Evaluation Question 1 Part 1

This adds tension because the viewer does not know what is going on around the father.
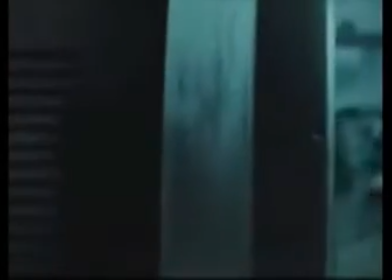4:18 After looking at several different horror films, we noticed that one key characteristic of most horror films is to have a demonic creature.
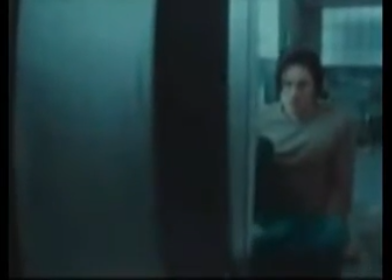4:24 This creature could be a human who is possessed or a whole new creature.
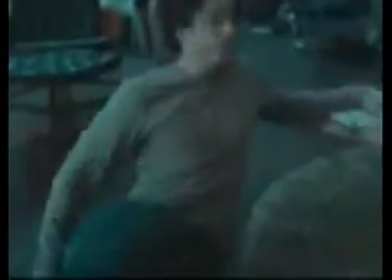4:28 We chose to incorporate this in our film and teaser trailer in the form of a possessed child, which is similar to The Omen and The Ring.
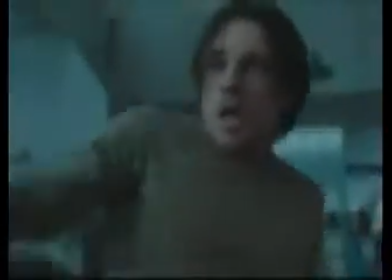4:35 Also, we noticed that in a lot of horror films the demon had childlike features, which seemed to add a new disturbing dimension because children are a symbol of innocence.
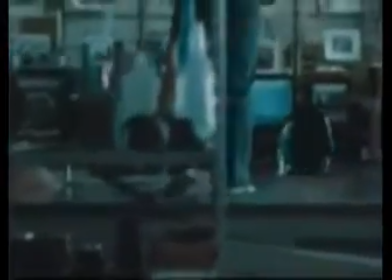4:42 To achieve this effect in our trailer, we looked at the two demons in The Omen and The Ring.
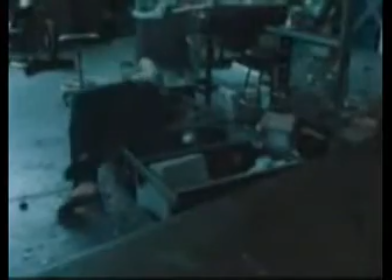4:46 We saw they both made the faces desaturated, usually changing the eyes on the face to make the characters look more sinister.
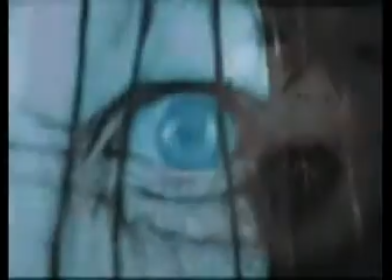4:51 This effect seems to make the face look lifeless, helping to add a feel of death. We recreated this with our own demon face by making the son's face grey.
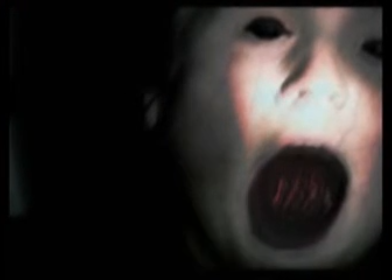4:59 We then added a grunge texture and some veins along with black eyes and a black mouth. Overall,
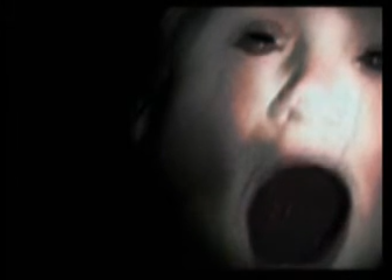5:04 we distorted the face to make it look lifeless and scarier in order to appeal to our target audience.
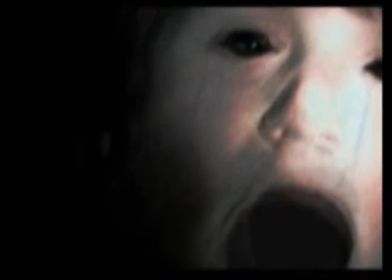5:08 Adding the demon face helps to give the film a new plot element and also conforms to typical characteristic of horror films.
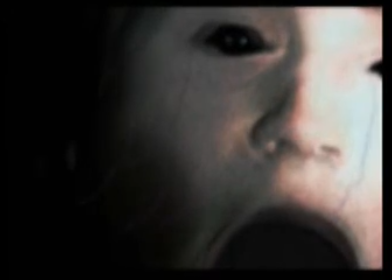5:14 It also helps to add an instant fright when the demon face is shown on screen.